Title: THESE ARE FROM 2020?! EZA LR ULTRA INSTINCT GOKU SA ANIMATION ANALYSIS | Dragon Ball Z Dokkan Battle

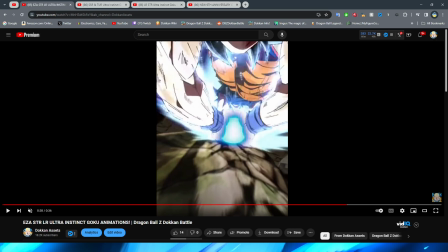(20:34)
And you can see, you know, this is the Goku from before, and this is where he actually is. And it's just animated so well.
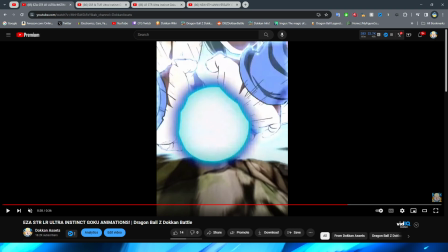(20:39)
It obviously passes by the camera with a super cool angle of the Kamehameha flying past it. And the way that Goku's drawn here just looks so cool.
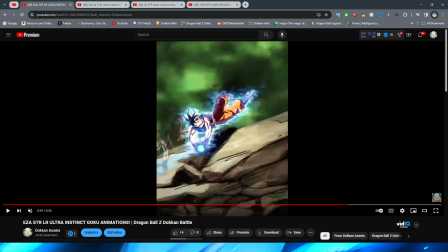(20:47)
This entire section is awesome. You then have Goku obviously fly forward. They just kind of do a solid PNG for this one.
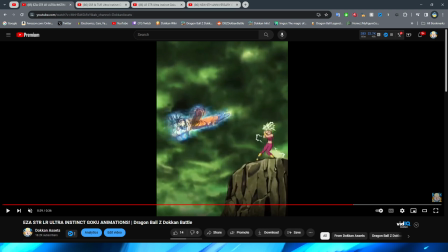(20:54)
And they do have a little bit of that after, you know, image effect, right? But I do think it kind of works for this because obviously this whole shot is in slow-mo.
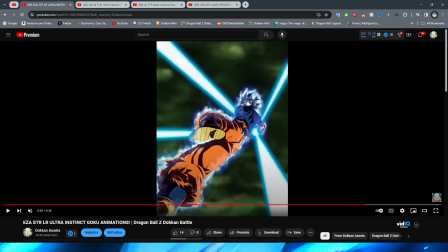(21:02)
And Goku is basically in this pose the entire time, right? And, of course, this then transitions into him launching it, which I think this is a good cut, right? It's believable that he goes from here to here, right? Obviously about to launch it. And this looks amazing.
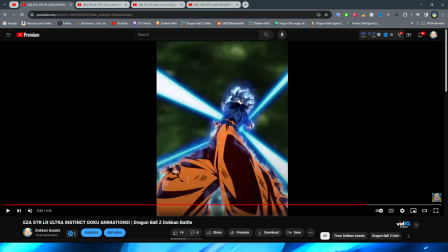(21:16)
Again, I love the, like, stretching and stuff that they do so that when it's in full motion, right, it looks really good. Because obviously this looks weird right now, right? Goku looks like he's getting twisted into a spiral or something, right? Bro's turning into a corkscrew like a Looney Tunes character, but obviously it works really well when it's fully animated because, of course, you know, it provides a really cool angle.
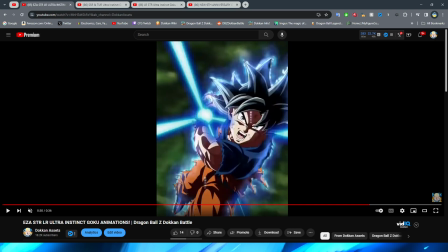(21:36)
And this is pretty well done with the Kamehameha, right? I do kind of wish that there was a little bit more in between this and this, but it's not bad, right?
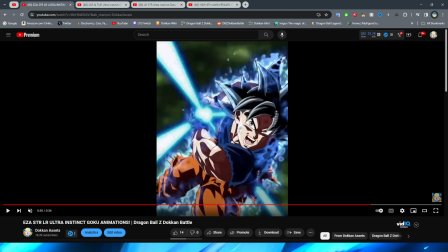(21:44)
And obviously with the final shot, right, obviously directly referencing that one scene in the anime. I'm sure most of you remember this shot pretty well. This is also what, like, every UI Goku wallpaper was for, like, you know, a solid month when UI Goku came out in the anime.
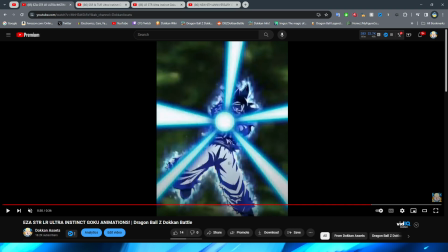(21:59)
But yeah, they do then, unfortunately, just kind of transition from this to this. I suppose it does work well enough because obviously he's supposed to be launching the Kamehameha quickly. It is a little bit weird seeing him go from the fully blue, which I'm glad that he is because obviously the light is in front of him, so he would be kind of coated in the blue light.
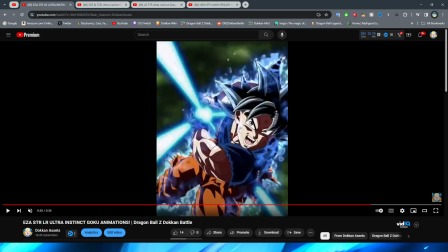(22:17)
But it is a bit weird just going from this to this. Again, I think this is another thing. I feel like a broken record at this point. But if he got an improvement, right, like an updated version or a new version of Omen, right, maybe then, you know, they would fix that a little bit.
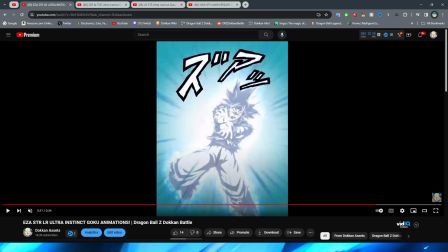(22:30)
But this is pretty cool, obviously with the blast kind of enveloping the screen. And then, of course, you see this dark silhouette of Goku, which looks awesome, right?
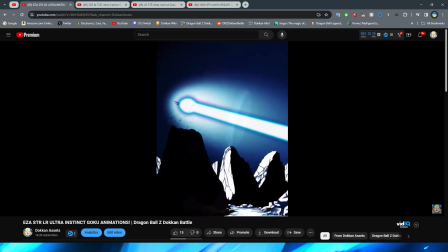(22:39)
And, of course, then you see it from the side where it blasts away the rock. And, obviously, a very solid Kamehameha where it looks great.
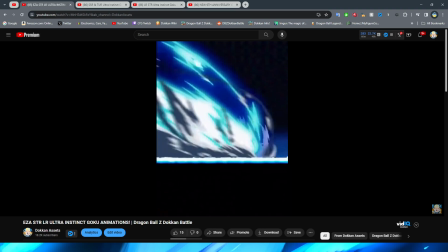(22:45)
And the energy here looks fantastic, dude. Oh, my gosh. The energy effect on the Kamehameha looks great.
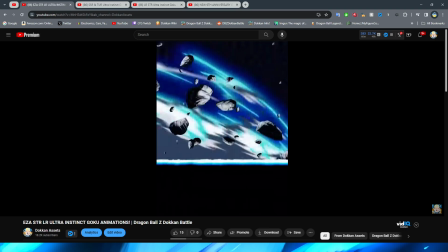(22:50)
I love the almost like outer bit as well around the main beam. And, of course, crashing into the rocks looks fantastic.
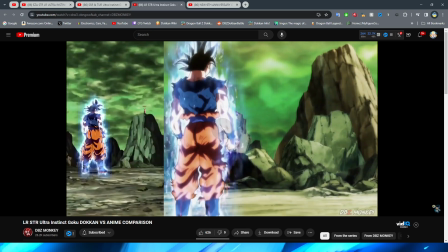(22:57)
Let's go ahead real quick and actually watch that original reference to the anime here, because I'm very curious.
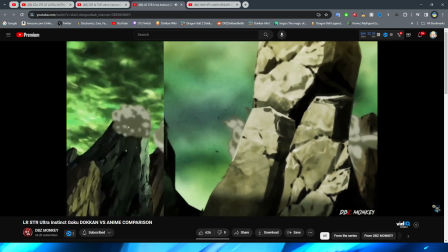(23:06)
Interesting. Yeah, obviously when it came to some of the stuff in Super, right, I know ironically enough,
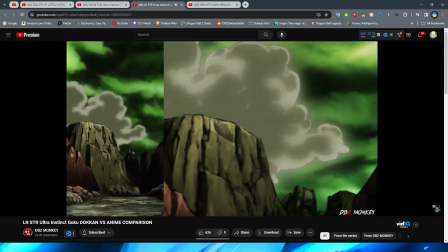(23:12)
a lot of the time we're going back nowadays and like looking at things and noticing that sometimes the animation wasn't as good as like it's almost like remembered,
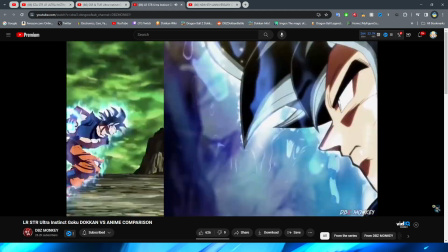(23:21)
which is kind of weird. But you can definitely tell with some of this stuff, right? Oh, that shot they did so good though.
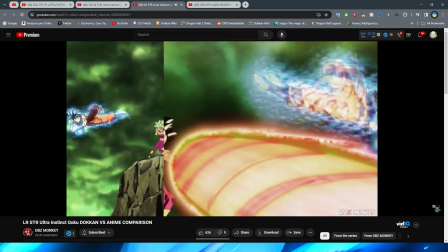(23:26)
A lot of this stuff, right, it was definitely looking the way that it did because that's just how it looked in the anime, right?
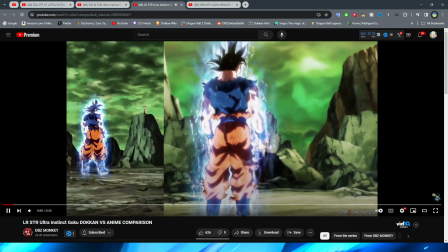(23:36)
Which makes complete sense, right? Obviously that then they would do it that way because, of course, right, they're just trying to keep as close to the source material as possible.
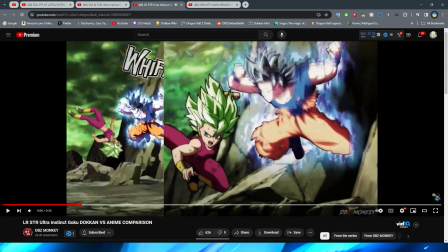(23:45)
Thank God, though, for, where's that Goku face? Hold on.
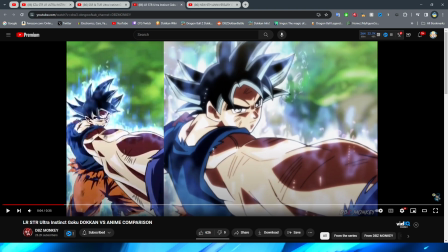(23:50)
Or the one where he's punched. Yeah, thank God they fixed that one, though. What is happening to my boy right here?
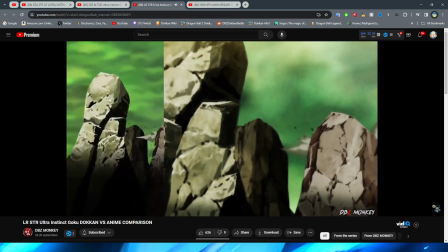(23:56)
But nonetheless, I think especially for 2020,
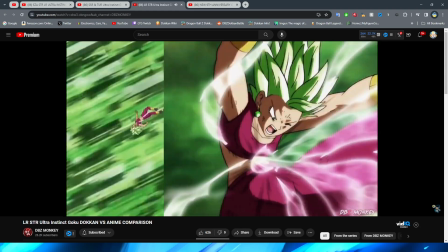(24:01)
they did a fantastic job referencing the original source material to the best of their ability, right?
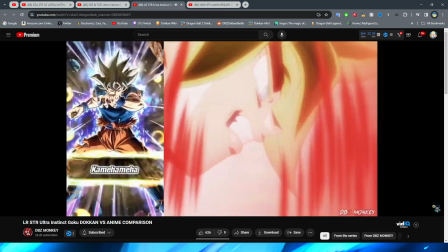(24:09)
I think even though, of course, this guy still has things about him that could certainly be improved upon,
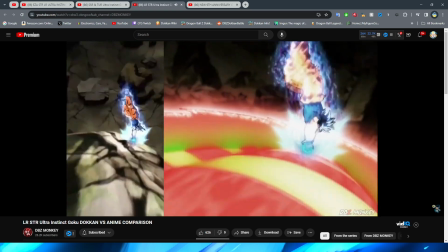(24:16)
not only for the time that he came out, but just in general, his animations stand up pretty well,
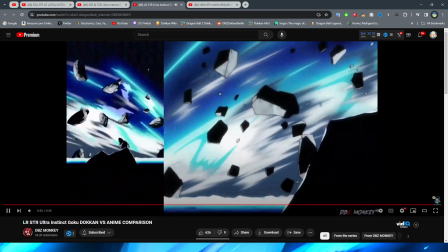(24:22)
right? It's easy to tell that he definitely has a little bit of age on his bones, but I think overall, right, it is just clear to see that even though that is the case, they still do look really good. Like, every time I use this guy, I'm always still pretty impressed with how they look.
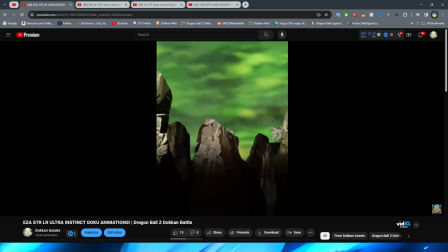(24:39)
I'm like, dang, bro, I can't believe this is a 2020 unit.